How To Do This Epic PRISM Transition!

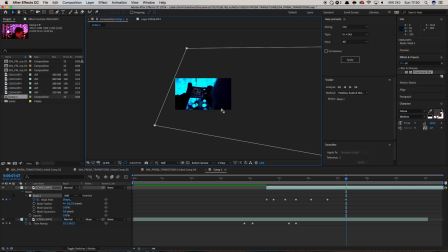(4:52)
It doesn't matter totally if it's not completely in line, because what we're going to be doing is feathering this off to make it look much more realistic. But as you can see, we will have, I'm just going to extend this slightly and position that off canvas.
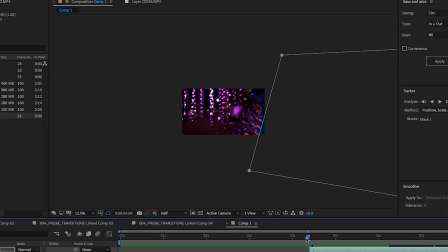(5:09)
So we will have a transition that wipes across just like that. However, obviously this is looking pretty awful at the moment, so we can zoom in on that.
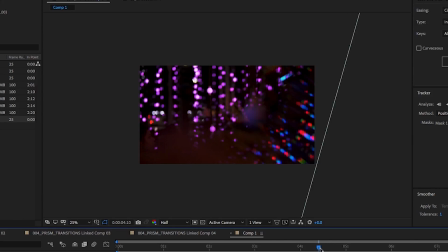(5:22)
We obviously don't want that final image to look so harsh, so how we fix this is we feather this off.
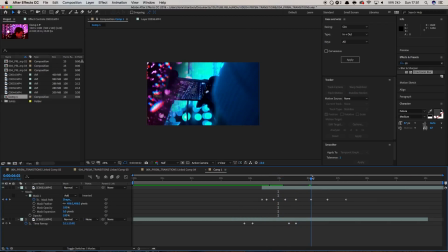(5:29)
Be able to see the transition, and it looks far more realistic. A bit like this is actually really wiping the new scene on underneath. I'm going to adjust this ever so slightly because I don't think that is far enough.
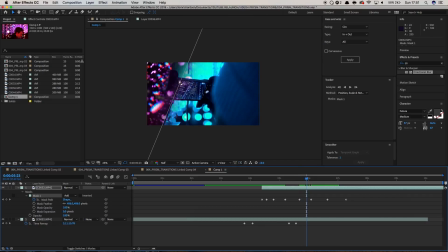(5:48)
If you've got a lot of sort of visual elements in the scene, a bit like I have here, you might just you're going to want to play around with this to find the best settings for your composition. So there we go. So it is a really, really simple transition.
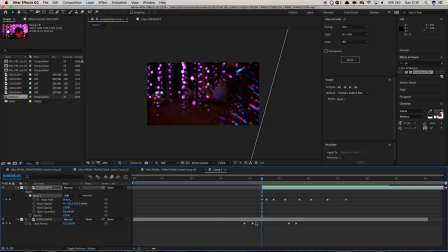(6:06)
What I'm actually going to do as well though is just add an opacity on here. So I'm going to bring in the second frame at about 30% opacity,
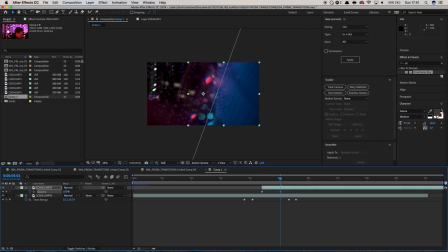(6:20)
and then we will increase that gradually as the transition occurs. It will just help with the feel, help with it feeling a lot more natural.
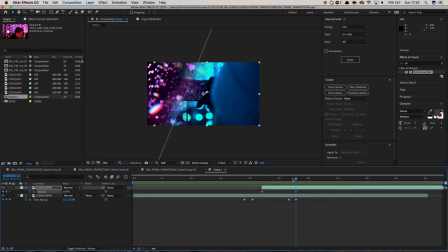(6:35)
And then at the end, it's probably not as smooth as I would like, so we're going to bring up our keyframes again, U to bring up all available keyframes, and then we're going to bring this off just a bit faster.
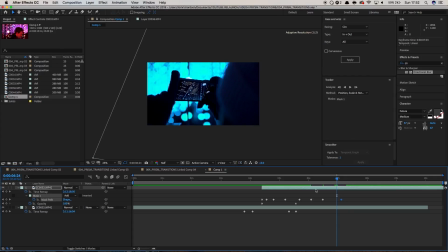(6:54)
And that should look pretty decent. So let's render that out.
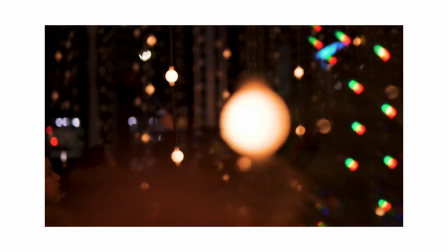(7:00)
But as you can see, that's looking much more in line with how I want that to look. There we have it, guys. That is a really easy transition that you can incorporate into your videos. It's important that that is used really in the right type of situation, because it's not a one-size-fits-all transition. In this type of scene that I've obviously shot that intro sequence in, it was really, really appropriate. It really helped with all of the lights. It just looked absolutely gorgeous. But there's tons of ways a really simple piece of equipment like this Prism can dramatically enhance your videos. They are super simple to pick up, so I will link them in the description down below. Let me know if this video was useful. I'd love to see some of your examples of using it in your own videos. And if you'd like a video going over a few other ways that you can use a Prism in your creative work or other accessories, just let me know down below in the comments, and I will catch you next time.